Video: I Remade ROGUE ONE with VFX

So back in 2016, Rogue One came out, and we got to see some familiar faces from the original trilogy,
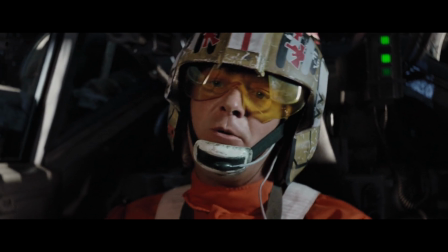0:10 but we don't really get to see much of everyone else like how we used to see them all working together in the first film.
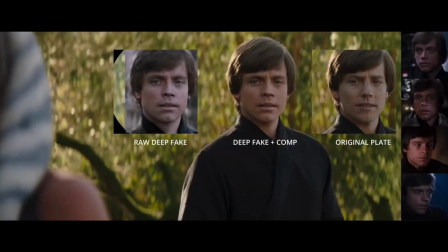0:15 So how cool would it be if we used visual effects to bring some of those forgotten characters back together again since the last time we saw them in 1977?
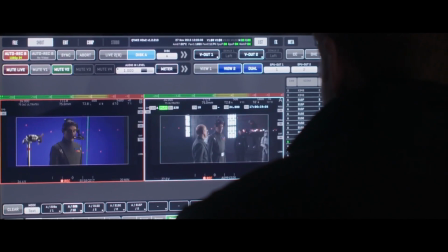0:22 The idea here is that I want to expand on all of the same methods they used and apply that to remaking some of the scenes in this movie, in Rogue One.
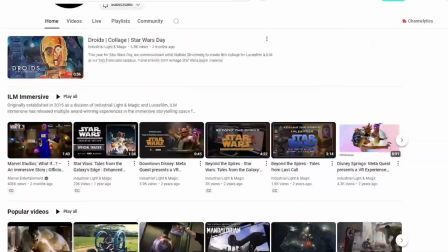0:29 So how am I going to do this? On the Industrial Light and Magic YouTube channel, they actually reveal how they brought back the first ever Red Leader for Rogue One.
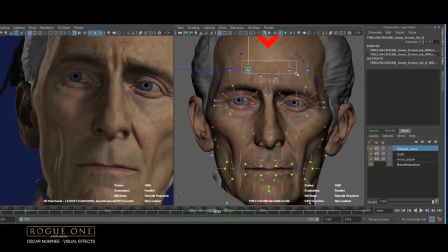0:36 Instead of using some groundbreaking CGI to recreate an actor from a different point in time,
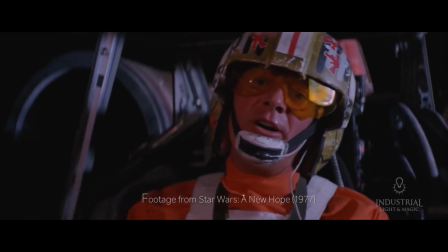0:41 all they did was get some deleted footage from the first Star Wars film, rotoscope the actor out, and replace the background to fit the new look of the movie. And that's all they did,
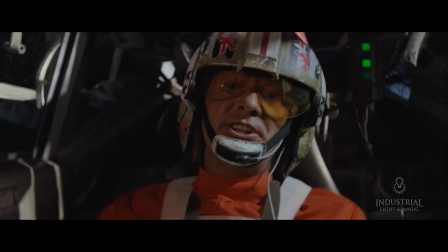0:48 which is pretty straightforward with all things considered.
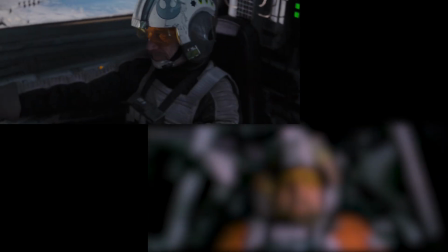0:50 Some other things to pay attention to: the shots in Rogue One have a much brighter variety of detail, while also getting to see more in frame from any camera position,
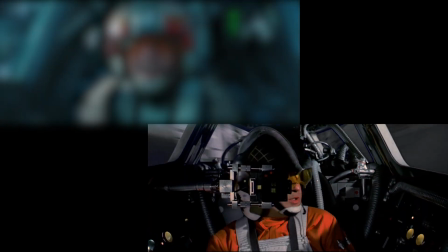0:57 rather than just the isolated repetition of close-up shots with the high contrast shadows we get to see in New Hope.
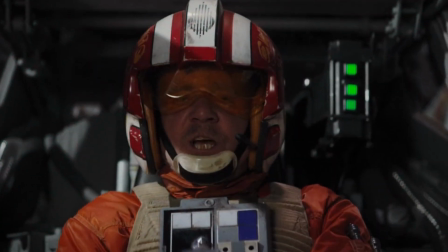1:02 So not only do I have to capture that same energy from the new movies, the real challenge is trying to make this look better than the original.
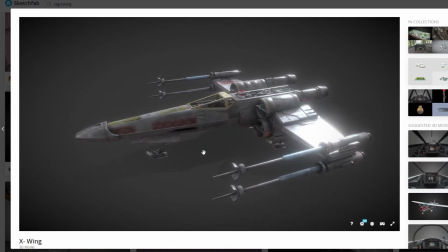1:08 So first thing I did was, I found an X-Wing model on Sketchfab that I really liked, that had some really good detail put into it from the inside.
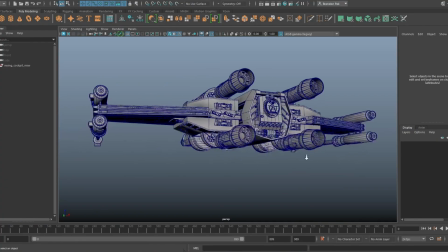1:15 I went ahead and downloaded that and then brought it into Maya, and what's also great about this is, when I extract the file, it actually provides all the texture maps I need to make this work.
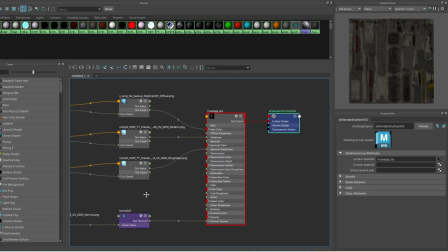1:23 All I have to do is assign a basic material to each part of the model, link those textures into all the right attribute channels, and then voila, I'm done.
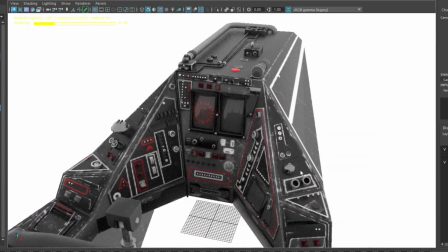1:30 I don't have to spend any extra time making the textures myself, it's all done for me. Thanks Sketchfab!
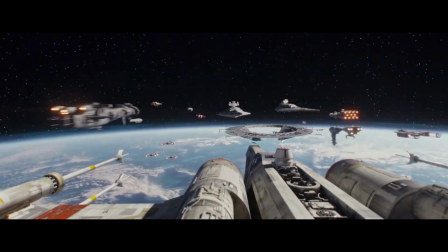1:34 So right now I'm working on the shot of an X-Wing in hyperspace, and we don't really get to see who's in it.
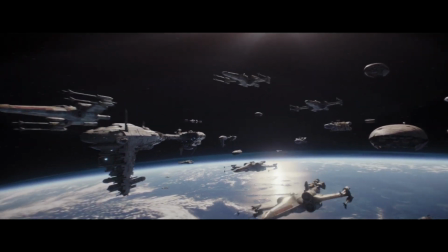1:39 And I thought this would be a really cool way to introduce this guy called Wedge into the scene.
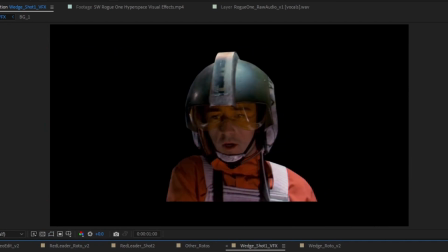1:43 I took a shot from episode 4 where he's just in the cockpit and I rotoscoped him out of the footage. I made a camera and positioned it in the X-Wing model to try and match the perspective of where he would be at.
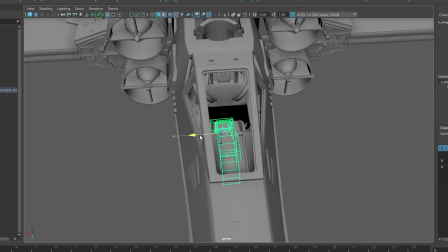1:52 Now let's go ahead and make a playblast out of that.
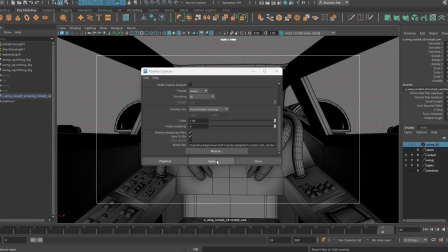1:54 A playblast is a quick preview of any 3D animation that gives the idea of what the final render would look like, without having to render anything with specific detail.
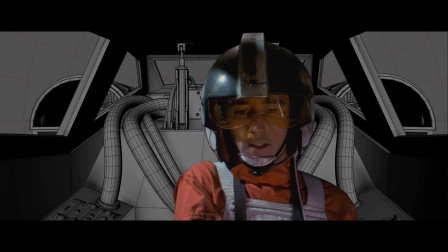2:01 And now I have a better visual understanding of what this shot will look like before I start rendering anything out.
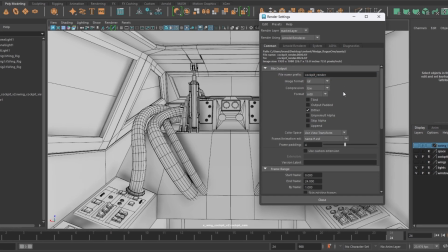2:06 After that, I rendered this whole thing out in separate layers using the Arnold renderer in Maya.
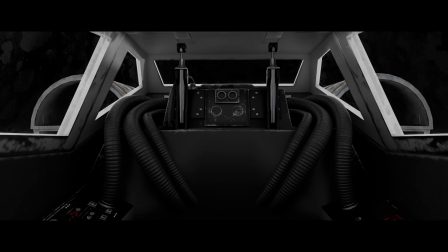2:12 What I really like about the compositing is, with the rendered layers, you don't always have to look the exact same way as you made them at first.
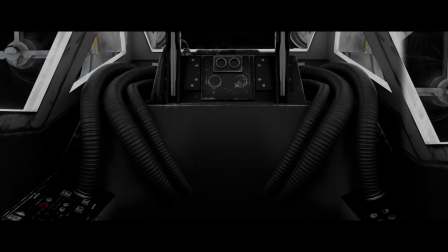2:18 I can always adjust and scale it to a point where I have that extra option to emphasize more subtle details than the slightest.
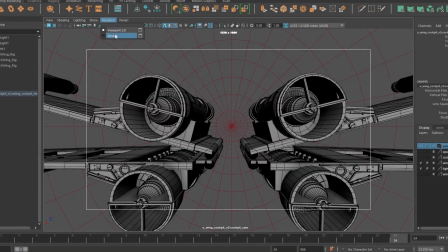2:23 One for the cockpit and one for the engines. I want to have more control over the brightness of the lighting and how much lens exposure I want for each part of the X-Wing. I
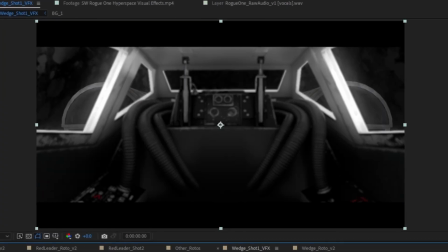2:31 did this by making each layer out of focus with just certain values so that it made sense with how it looked compared to the foreground plate.
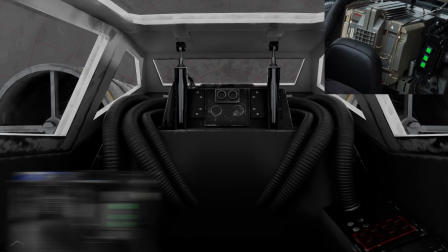2:37 But I just noticed that I have a problem. The 3D model I have doesn't match up with the background details that you see in the newer movies and TV shows.
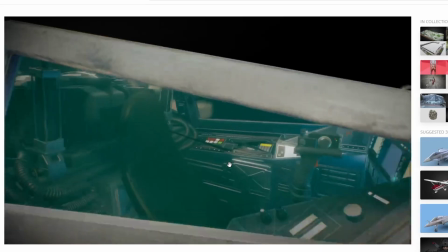2:44 There's all this extra complex mechanical stuff going on back there. So I tried actually looking for another model that had some of those same details put into it, but I couldn't really find one that I liked.
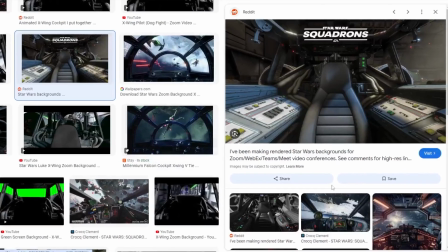2:53 So here's my next plan. I went on Google and looked for some images that closely resembled the interior design from the Rogue Squadron video game,
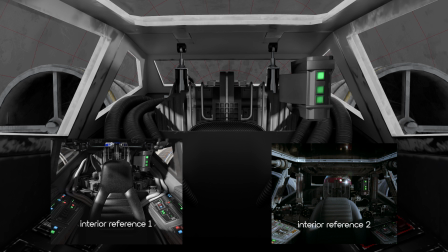3:00 and then just took a few of those images to put them together to fit the correct look of it all. Sometimes when CGI isn't enough, VFX can come into play very easily.
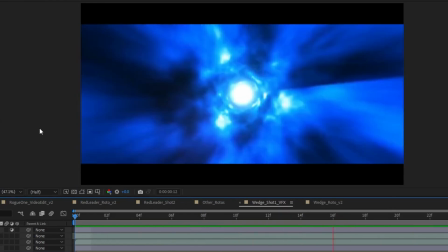3:08 That's why we say we'll fix it in post. For the hyperspace background, I found this short clip online and used that to composite into the background for this shot.
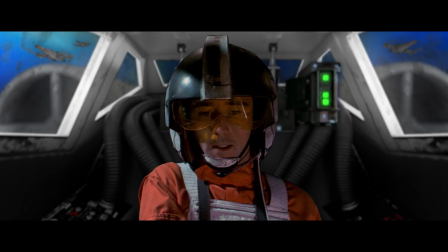3:15 I added some blue color correction and then put a wiggle effect onto the effects timeline to match that same random turbulence and texture feeling you get from the hyperspace look.
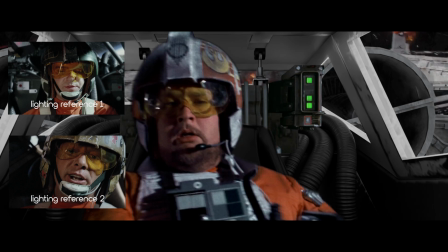3:24 For just the regular lighting, I tried matching the shots from the movie the best way I could using some related scenes with similar lighting scenarios in Rogue One.
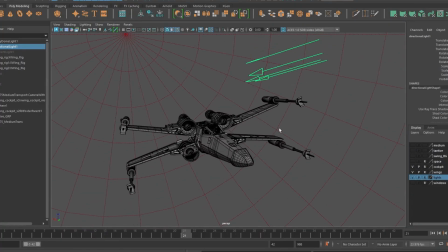3:31 First, I used a directional light to act as a sun, so when I started animating the X-Wing going forward,
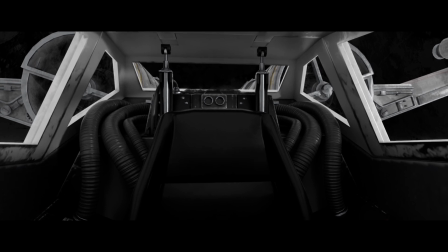3:36 that same light source will start pivoting around the empty space, causing those lights and shadows to move around on the surface.
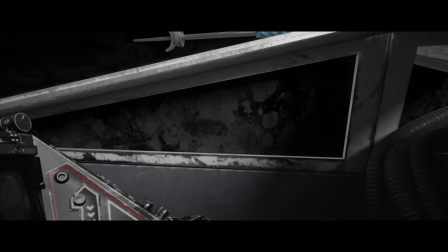3:42 Adding these extra elements can really help this go a long way. It doesn't really have to be consistent with each direction,
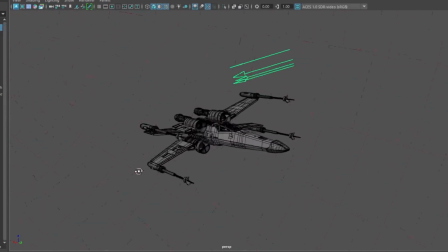3:48 but I do want to show some kind of animated lighting scenario so that the surface material doesn't look like it's just floating in one spot.
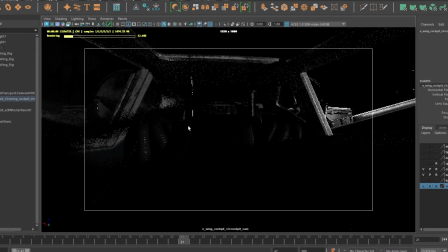3:55 Otherwise, the scene is just going to look dead and boring. I then made a sky dome for the overall environmental exposure.
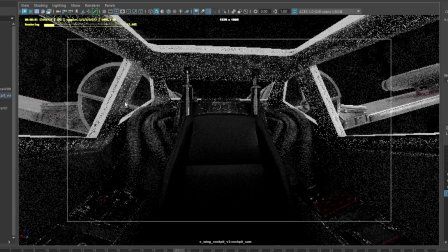4:01 This is going to spill into those super dark areas to really fill in the gaps that we lost with just that directional light alone.
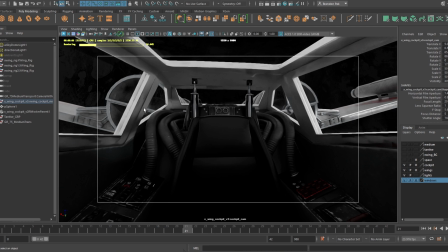4:06 And just looking at it now, this really doesn't look that bad for a first try. In the compositing process, I really wanted to spice this thing up even more.
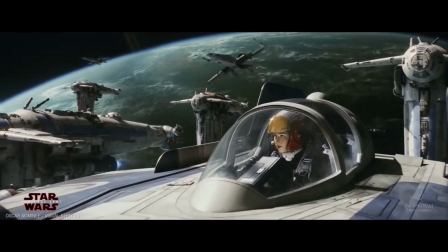4:14 I don't really have a ton of assets to recreate the space battle all around the rendered layers, so I'm just going to use some footage from the actual movie as the background plate,
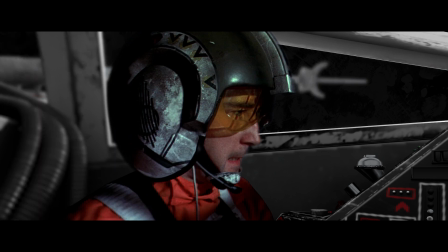4:20 and then I'm just going to add some lens blur to really make this out of focus. Now it's just a subtle and secondary action that fills up that empty space in the back perfectly.
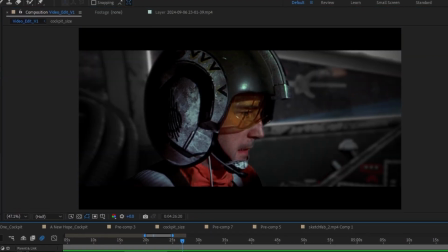4:29 After that, I added a vignette effect to really center the focus on the characters as the main focal points of the shot.
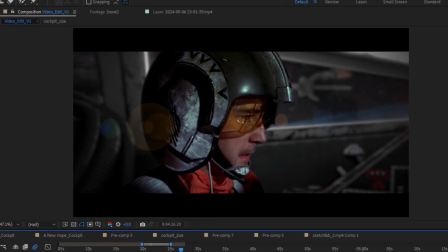4:34 Then I added a lens flare effect to some of the shots as well. Of course though, depending on if the shot was moving a certain way,
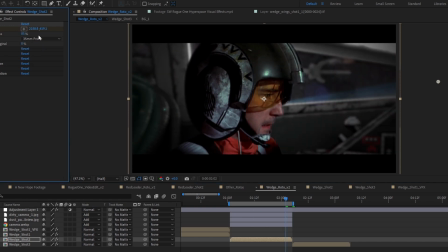4:40 I would have to animate that lens flare in specific directions to respond to where the direction of the sun is coming from and on how I thought the scene was moving. All of this stuff can also be considered as a film technique called dirtying up the frame,
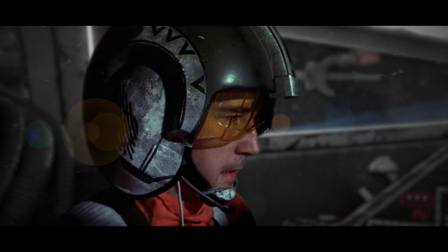4:51 which basically means just surrounding stuff around the camera in the foreground or just blurring out things in the background.
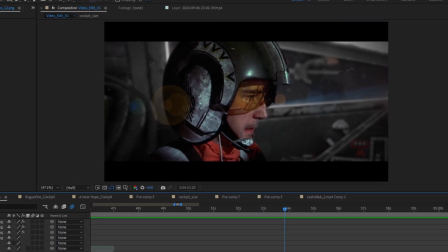4:57 After that, I finished it off with some lens distortion to somewhat make it feel like all this is being caught on a real take.
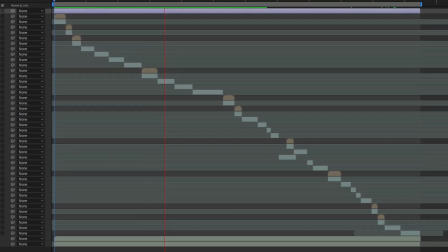5:03 Alright, I know it's been a while. I am beyond excited to finally show this to all of you. I hope you like it.
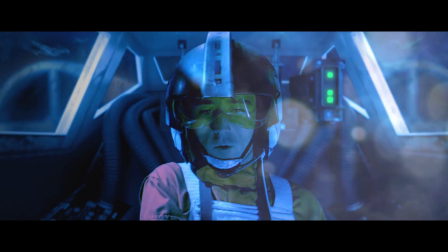5:07 Keep your eyes open for those fighters. Right with you, boss. I'm right with you, Red 3.
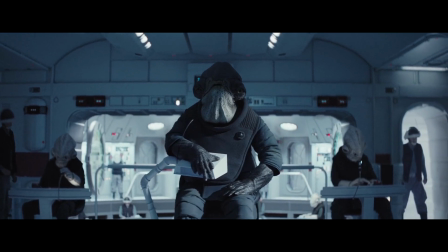5:16 This is Admiral Reddish of the Rebel Alliance. All squadron leaders report in.
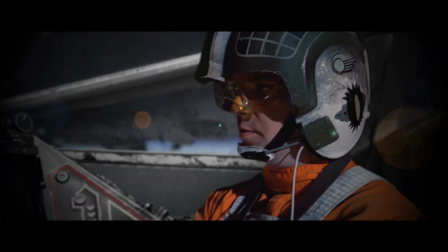5:21 This is Gold Leader. We're starting our attack run.
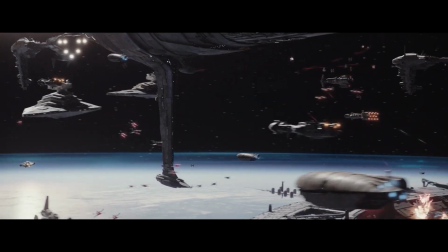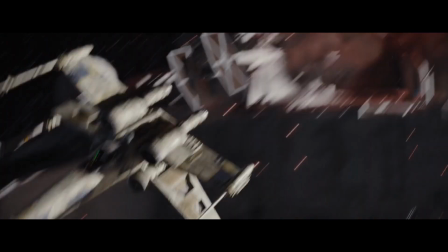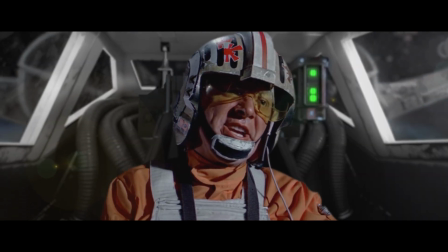5:34 Watch it, you've got one on your tail. 3-5. I see them.
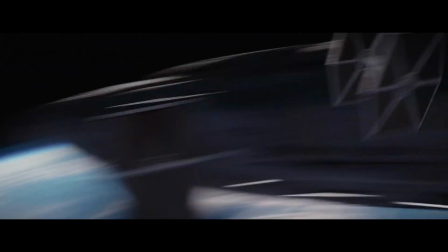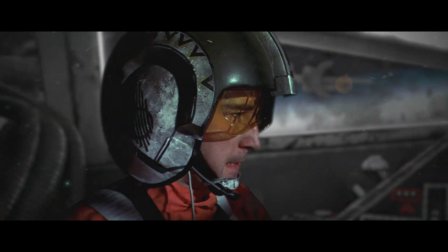5:43 More fighters, form up, 6-5.
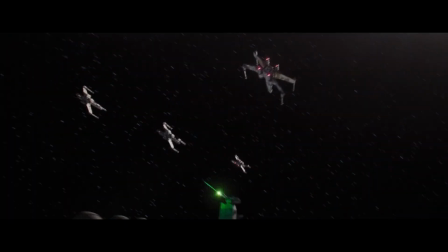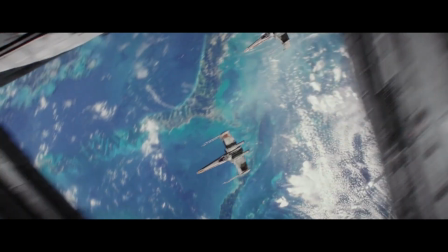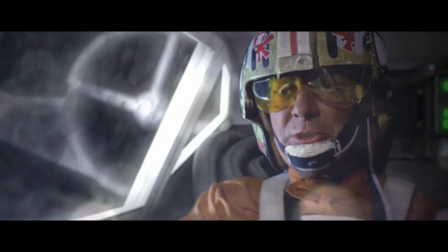5:58 Hold tight.
Alright everyone, that's it for me. Thanks for watching. Maybe consider watching some of my other videos listed on here, and see you in the next one.